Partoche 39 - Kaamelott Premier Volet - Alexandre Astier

Je sais que la série Kaamelott divise et puis que les fans sont décriés, du coup j'ai arrêté de clamer partout que je faisais moi-même partie de cette communauté, mais pour nous 2021 ça a été l'année d'un gigantesque événement parce qu'on a eu enfin la suite de notre saga fétiche, après une attente de plus de dix années quand même. On va pas évoquer la qualité du film lui-même, on n'est pas là pour ça, juste sa musique. Et bah elle vaut vraiment le détour dans le paysage cinématographique français parce qu'elle accompagne un film médiéval fantasy épique et elle contient des éléments intéressants que, bien évidemment, j'avais envie de présenter.
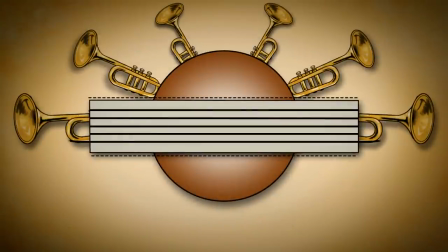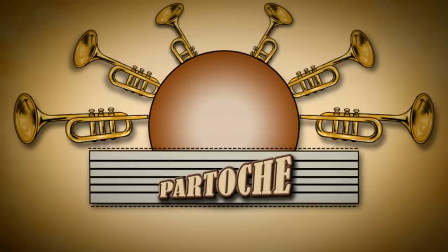Bon, Kaamelott vous le savez, c'est une série humoristique narrant les aventures des chevaliers de la table ronde.
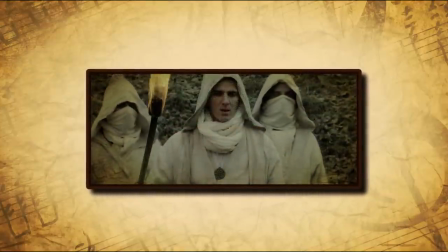55s
Et le film ? Au moins dix ans après la fin de la série où le royaume de l'ogre était tombé sous la tyrannie de Lancelot du Lac qui s'était mis à traquer les chevaliers,
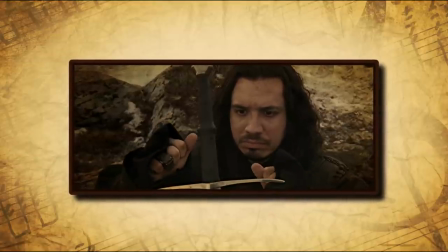62s
et ben Arthur qui avait abandonné le trône par désespoir, revient pour trier des lentilles soi-disant. Alexandre Astier, créateur de Kaamelott, est avant tout un compositeur de formation même s'il a signé que peu de musique de long métrage,
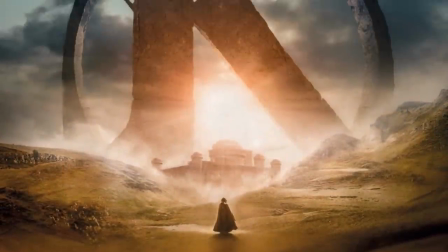73s
mais avec sa saga à succès sur grand écran, il a pu donner libre cours à sa créativité. La musique est évidemment marquée par son aspect thématique, avec de nombreux leitmotivs, et c'est surtout là-dessus que la vidéo va appuyer. Évidemment, le motif d'Arthur, déjà introduit dans le livre 5 de la série, revient ici à plusieurs moments du film.
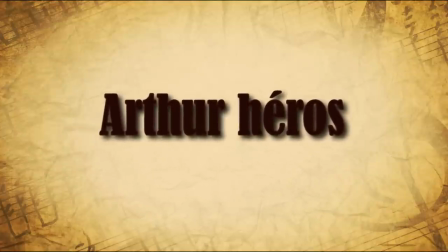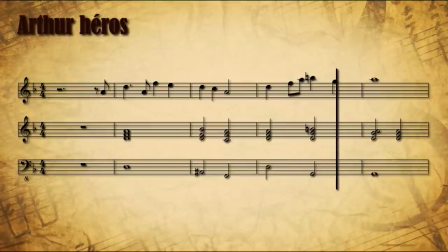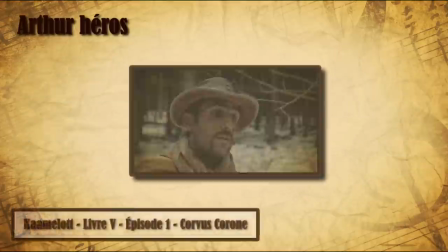100s
Le thème est parfois proposé dans sa version complète, comme ici.
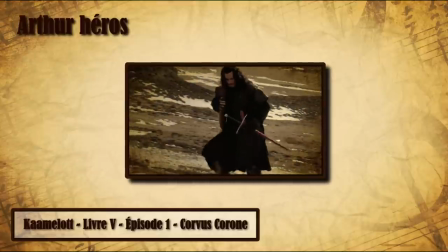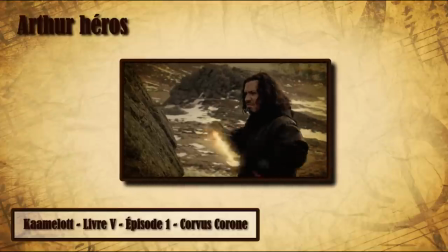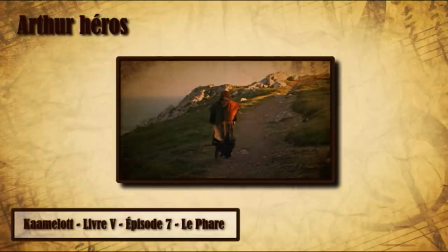114s
Parfois juste avec son accompagnement.
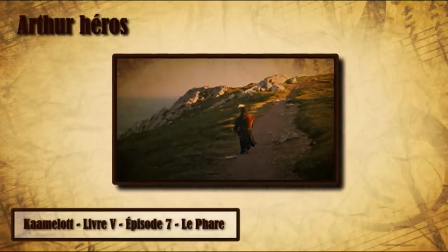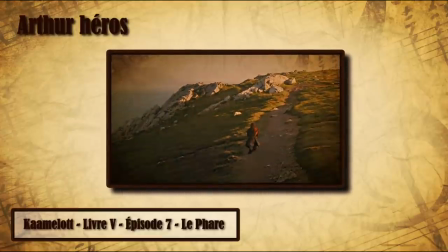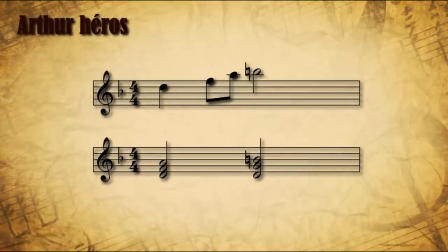127s
Ce qu'il caractérise, c'est cet accord du quatrième degré majeur. Allez, je l'explique une nouvelle fois.
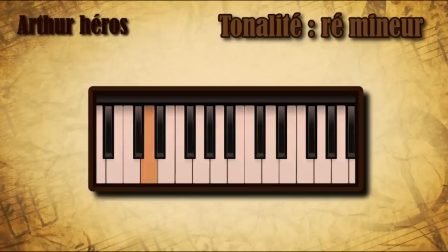132s
La gamme utilisée dans ce thème est Ré mineur. On utilise donc les notes Ré, Mi, Fa, Sol, La, Si bémol et Do. Retenez bien ce Si bémol qui est le sixième degré. Si je veux jouer l'accord du quatrième degré, bâti sur la quatrième note Sol, je devrais jouer Sol, Si bémol, Ré.
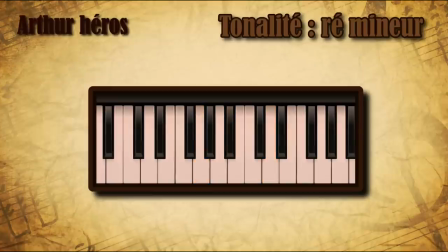150s
C'est un Sol mineur. Mais ici, on n'utilise pas l'accord du quatrième degré de la gamme mineure, mais celui de la gamme majeure. Une gamme qui contient un Si bécart, pas un Si bémol. L'accord diffère d'une note. on joue un sol majeur.
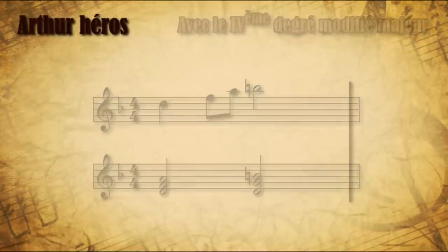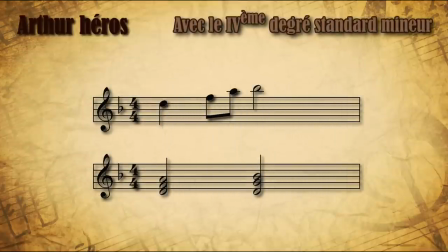173s
Voilà ce qui le rend plus brillant et plus héroïque.
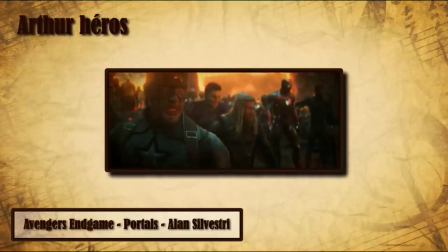179s
Oui, oui, alors c'est ultra classique, le thème d'Iron Man, le thème de la Force, de Star Wars, le thème des Avengers.
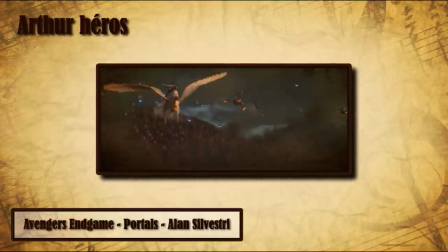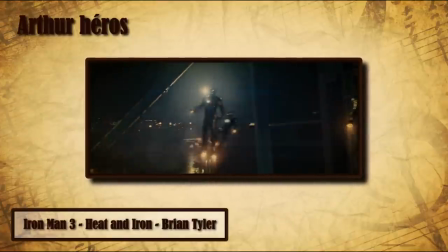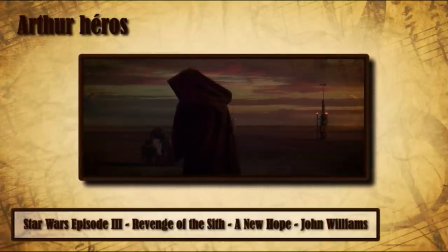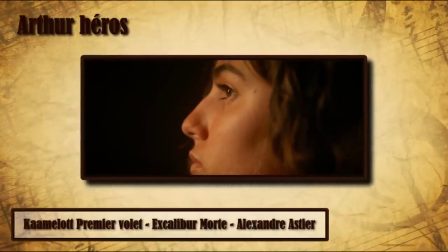203s
C'est ce qui explique le choix d'avoir placé uniquement cette section du thème au corps, sur le plan où Arthur récupère enfin Excalibur.
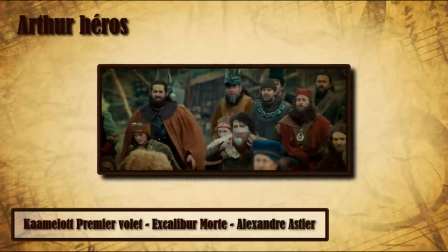213s
Cet acte symbolise le retour de l'espoir dans le royaume. Mais juste après, c'est le début de la mélodie qui est entendu, joué au violoncelle.
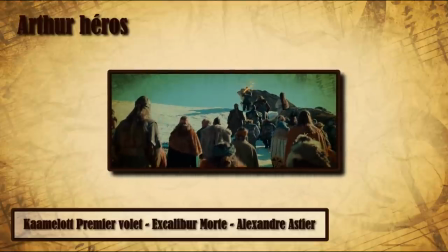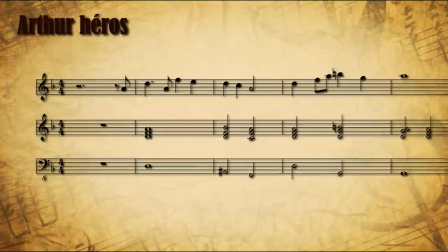227s
Ce début de mélodie se restreint aux notes de la gamme mineure, il reste mélancolique, et cette émotion est renforcée par le choix instrumental.
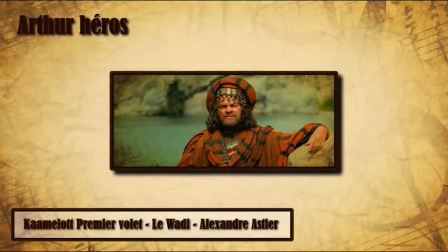234s
A part ça, le thème est souvent esquissé dans le film, dispensé par bribes, jamais entier,
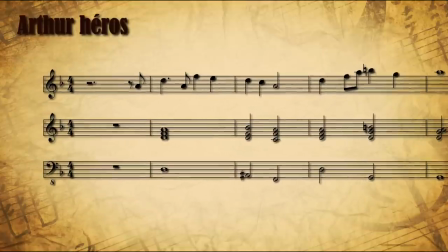243s
évoqué pas mal de fois, mais discrètement, varié, toujours esquissé, presque jamais affirmé, à l'image d'Arthur réticent à revenir en Bretagne.
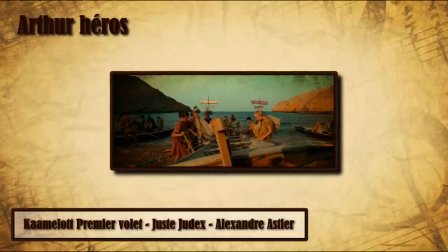251s
Là, il est calmement chanté par le chœur au début de You Stay You Dex.
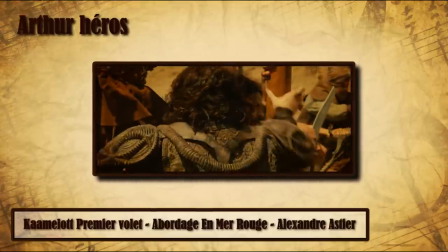263s
On a une utilisation un peu subtile du thème, puisqu'il n'apparaît pas uniquement lorsqu'on voit le personnage à l'écran.
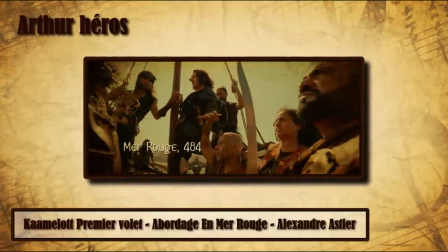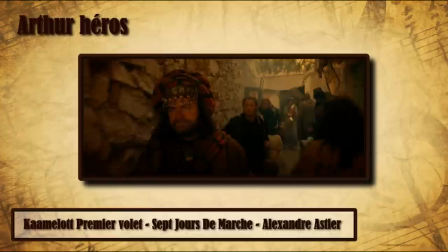274s
Il a assez souvent un rôle de suggestion, comme dans 7 jours de marche. Quarto ne prononce pas le nom de l'homme qu'ils vont chercher.
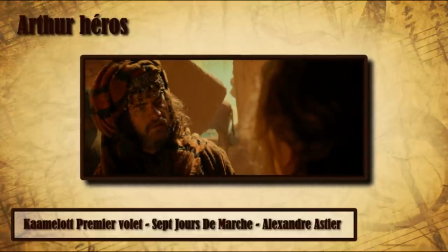280s
La musique le fait pour lui.
On va pas chercher quoi ? On va chercher qui ?
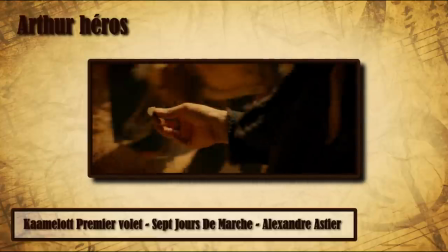Même si nous, spectateurs, on n'a pas besoin de la musique pour savoir de qui il parle. C'est juste que ça renforce un peu cette idée et cette cohérence globale !
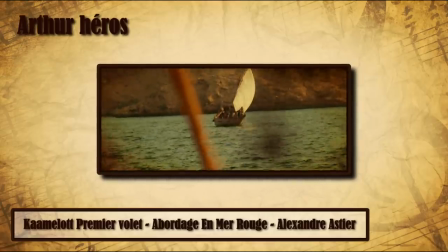300s
Ici, on l'évoque à deux reprises, toujours sans qu'Arthur ne soit visible.
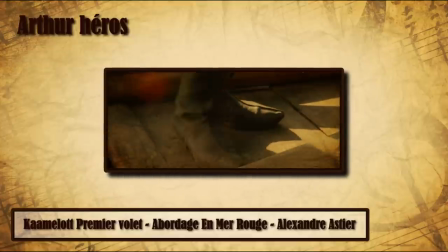303s
Je mise sur une feinte pour faire croire à sa présence, alors qu'il s'agit d'Alzagar, qui lui ressemble à s'y méprendre quand on le voit si furtivement.
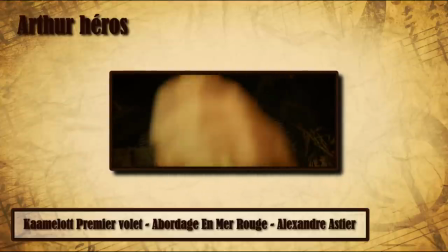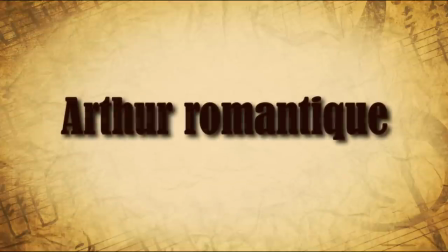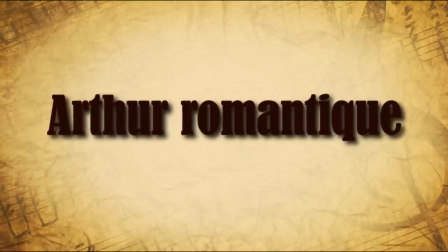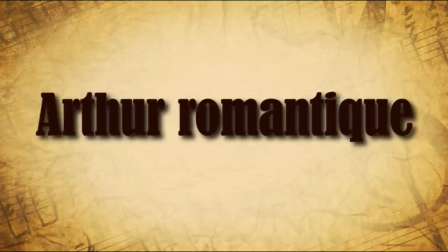330s
Le thème d'Arthur est décliné en une seconde version, plus intimiste, qui évoque un aspect plus romantique du personnage.
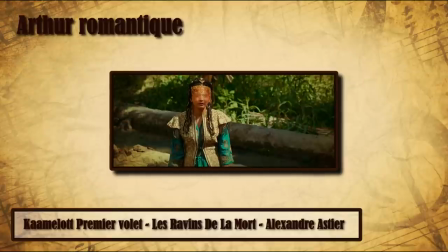336s
Développé dans Arthur à la tour, mais aussi présent dans les scènes de souvenirs qui exposent la romance entre le jeune Arthur et Sheda.
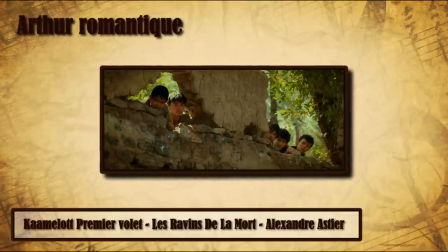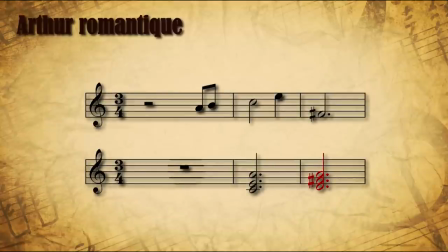352s
Il est là encore identifiable grâce au même accord du quatrième degré majeur. On découvre aussi une petite montée de gamme qui accompagne ce changement d'accord.
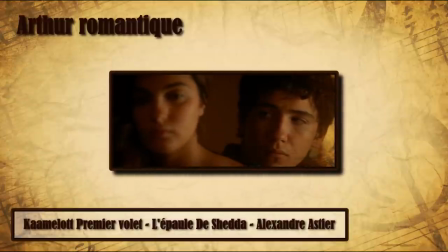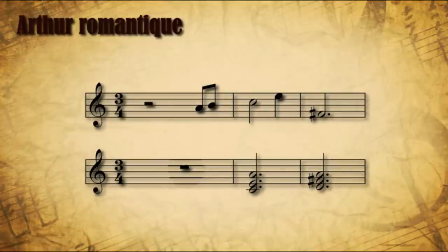365s
Seulement là, on y apporte une teinte romantique, parce qu'on ajoute parfois à cet accord lumineux la dominante de la gamme. On ajoute une note très proche des autres, qui enrichit la couleur de l'accord et qui l'adoucit.
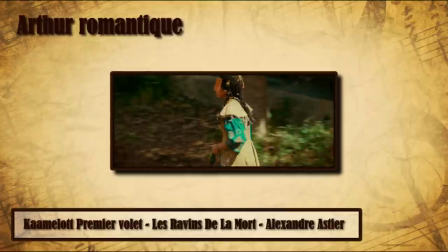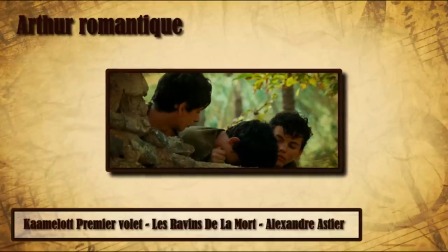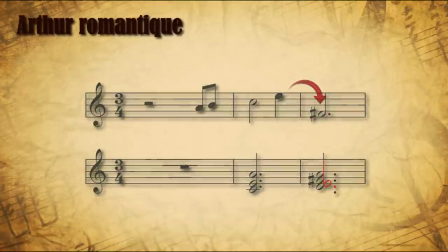392s
Et en plus, on retombe d'une octave à chaque fois qu'on joue cet accord, contrairement au thème normal, héroïque d'Arthur.
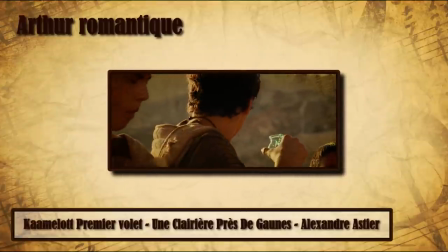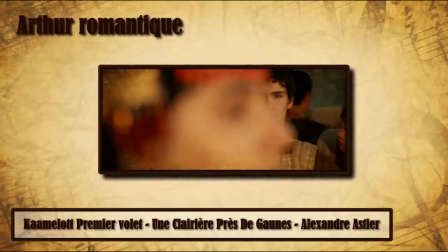407s
Enfin, elle est toujours jouée aux cordes et bois doux, à la harpe, ou alors au piano.
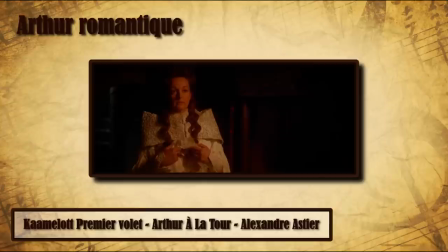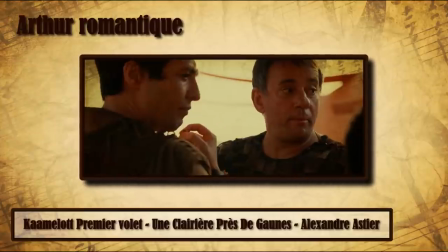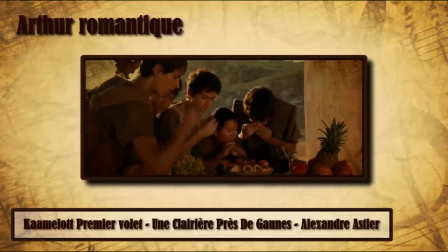424s
Avec ces trois procédés, les instruments utilisés, l'accord enrichi et la descente d'octave, on retire à la musique ce qu'elle avait de très majestueux, et elle devient plus intimiste.
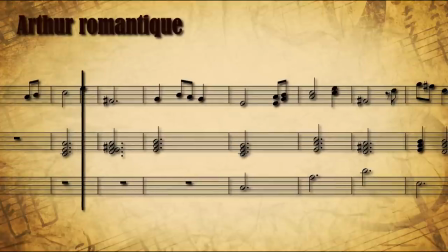433s
En revanche, tout le reste développe une autre mélodie, descendante cette fois, qui partage d'autres couleurs.
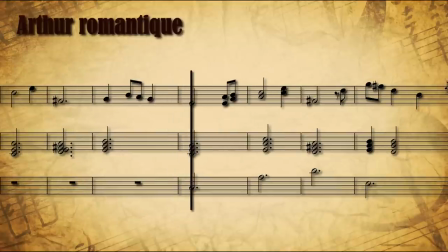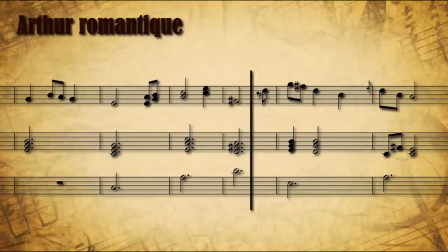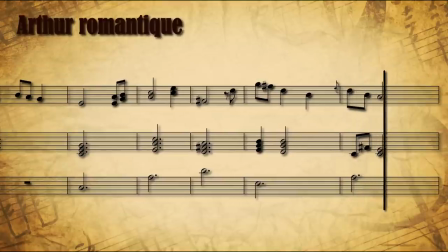449s
L'instrumentation permet également de la distinguer, puisqu'on l'entend au piano ou à la harpe.
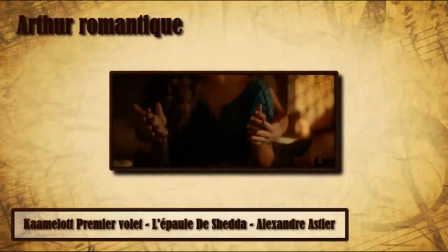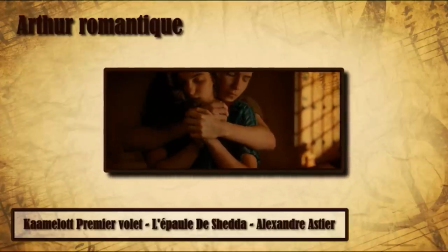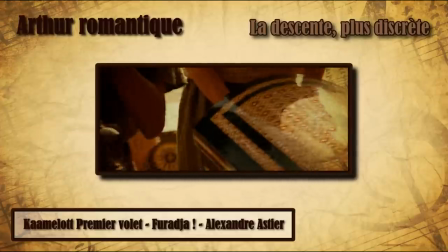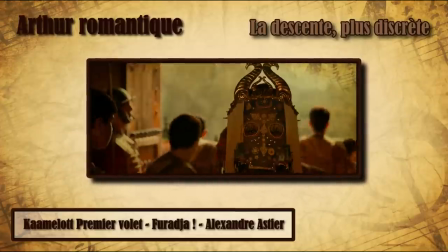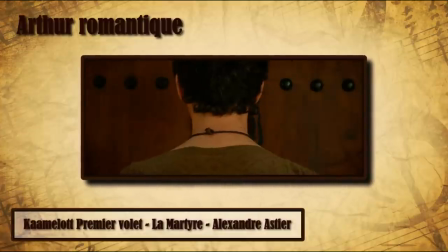473s
Ici, il est transformé pour devenir plus sombre, dans le morceau La Martire.
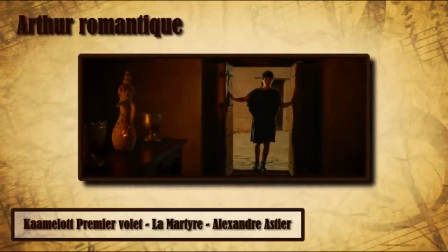L'antagoniste, Lancelot, a son thème aussi.
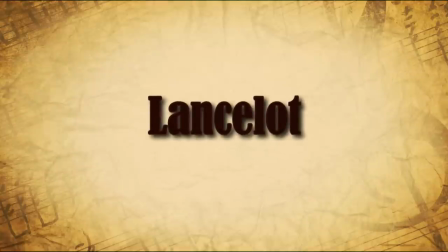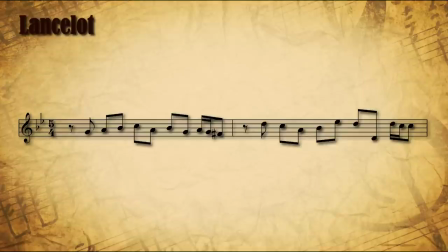497s
Il est sobre, lent, privilégié par les cordes et les bois, et non pas forcément les cuivres.